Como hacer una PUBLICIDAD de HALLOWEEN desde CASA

Después para el fondo vieron que utilicé algunos como mini arbolitos. En principio iba a dejarlo totalmente oscuro, pero en cámara quedaba como que no había nada. Y encontré en algunos canteros de la cuadra como estos mini pinitos, que la verdad que me venían re bien para la estética que quería utilizar.
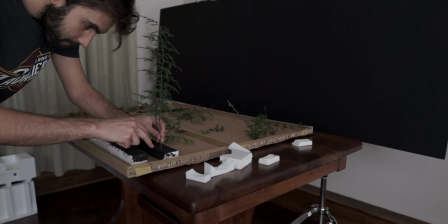Así que fui cortándolos y clavándolos como en este telgopor. También lo pinté de negro para que no sea blanco.
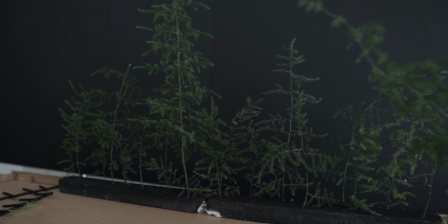Y fui poniéndolos como uno al lado de otro para generar como este fondo de como de un bosque, ponele, supongamos. Y creo que también cumplió la función que era generar más capas y más profundidad a la imagen. Y para finalizar, la última como manualidad que hice fue hacer estas mini cercas con unas varillas que tenía, que al principio no las iba a pintar, pero bueno, las terminé pintando.
¡Pinta mi cerca! ¡Obligamente, vuélveme mi bizcocho!
Y que quedaron de esta manera y creo que le da y le suma un poquito más a lo mismo que decía hoy, de generar más capas en la imagen y darle un toque también como de cerca y que es como algo que está ahí en un cementerio, bueno, se entiende. Una vez teniendo todos estos materiales, que me llevó 2 días hacer, seguramente alguien que sepa lo haga en mucho menos,
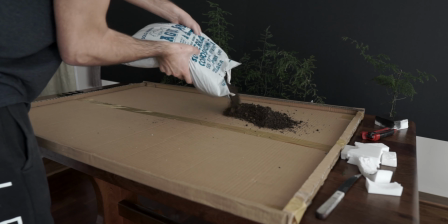agarré una bolsa de tierra y la esparcí por esta caja de cartón para que no quede sobre la mesa y empecé a poner estas capas,
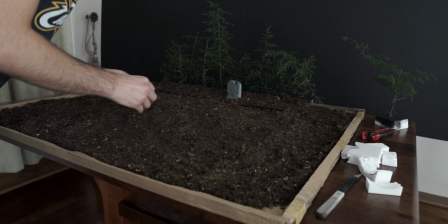como les decía hoy, de las tumbas, la cerca, los árboles y demás para generar profundidad. Algo clave, siempre seten la cámara en donde va a ir,
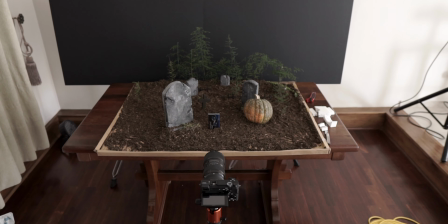en este caso en el medio era mi plano principal, y empiecen a ver todo cómo se ve en el frame desde la cámara, que no es lo mismo que verlo desde arriba, así que vayan seteando y moviendo todo desde ahí. Ahora sí, ya pasamos a la parte de rodaje, teniendo todo listo. Básicamente lo voy a dividir en los dos sets que utilicé. Uno es el cementerio y otro es el otro set donde hice la caja girando y el chique girando como con este
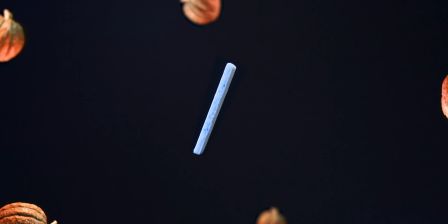fondo negro, que es un set un poco más fácil de armar. Para lo que fue el set del cementerio, una vez que ya lo tenía todo listo, lo que utilicé para iluminarlo fueron dos luces Nebula 1,
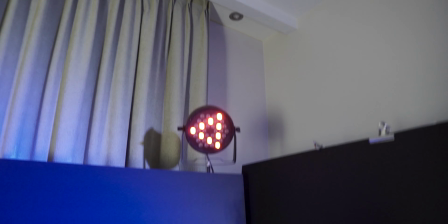que son estas luces RGB que se utilizan mucho en fiestas. No las recomiendo mucho para filmar, ya que como que fliquean un poco, o sea,
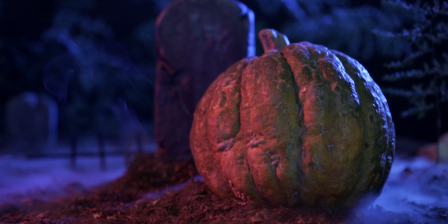hace como vibrar la imagen, tanto si filman en 120 como en 24 o 25 frames. No logré que no haga ese efecto, ya que no son luces para filmar, pero bueno, me daba la posibilidad de cambiar al color que quiera y era, bueno, lo que tenía a mano también. Entonces tenía la posibilidad de por lo menos cambiarla al color que yo quiera.
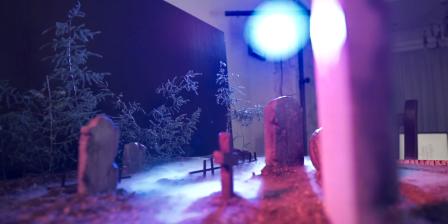Utilicé una en el lado derecho que lo tenía como contra y luz lateral que simulaba la luz de la luna, con un tono bastante más celeste o azul. Y por el otro lado tenía esta luz naranja o color ámbar que estaba básicamente apuntando a lo que es la calabaza y que le daba ese tono más naranjoso, justamente porque la calabaza que conseguí en realidad era bastante verde, no era color naranja.
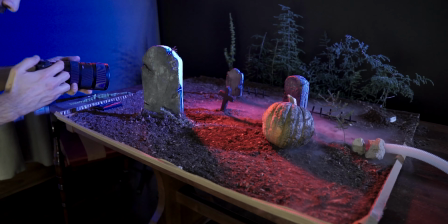Entonces esto me ayudaba a que se tiñe un poco ese color y a su vez también generaba un contraste entre el azul y el naranja y le daba un tono bastante bueno.
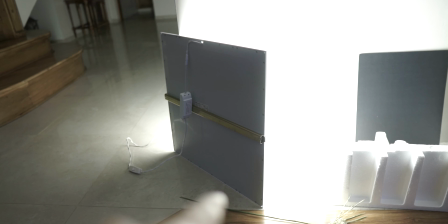Y por último, como luz de relleno, utilicé mi panel LED que utilizo siempre. Como ya no tenía dónde colgarlo, no tenía más trípodes ni nada, lo dejé como en el piso rebotando la pared y me daba un puntito más de luz para ajustar aquello que quedaba un poco subexpuesto. Obviamente lo mejor hubiera sido colgarlo, porque a veces yo estando de frente hacia algunas sombras, pero bueno, creo que la imagen en concreto quedó bastante bien. Y ahora les voy a mostrar el set prendiendo de alguna de las luces para que vean cómo quedó la imagen final.
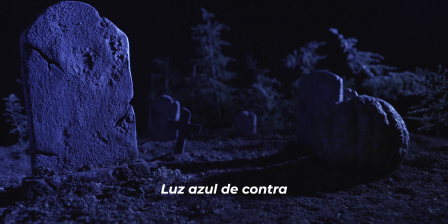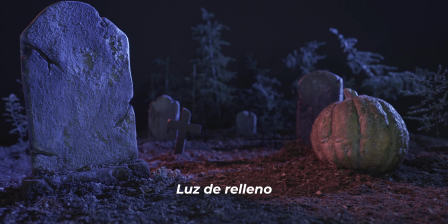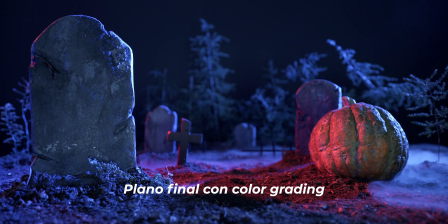Hablemos un poco del humo o de cómo generar esta niebla. Obviamente esto se genera con hielo seco, el cual no conseguí por ningún lado de la ciudad, pero conseguí este nebulizador,
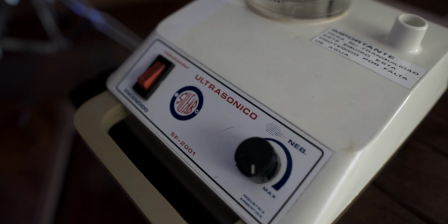que es una máquina como de los 90 que tenía mi viejo guardado, y es básicamente como un vaporizador,
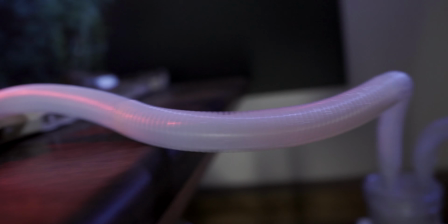es decir, le pones agua y genera vapor, que no es lo mismo que el hielo seco,
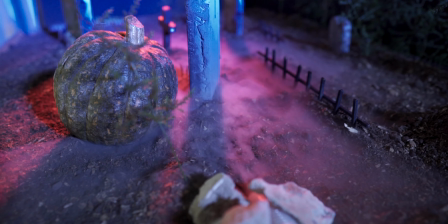pero que nos zafó bastante y generó una niebla bastante concisa para ese set muy pequeño, obviamente no para cosas más grandes.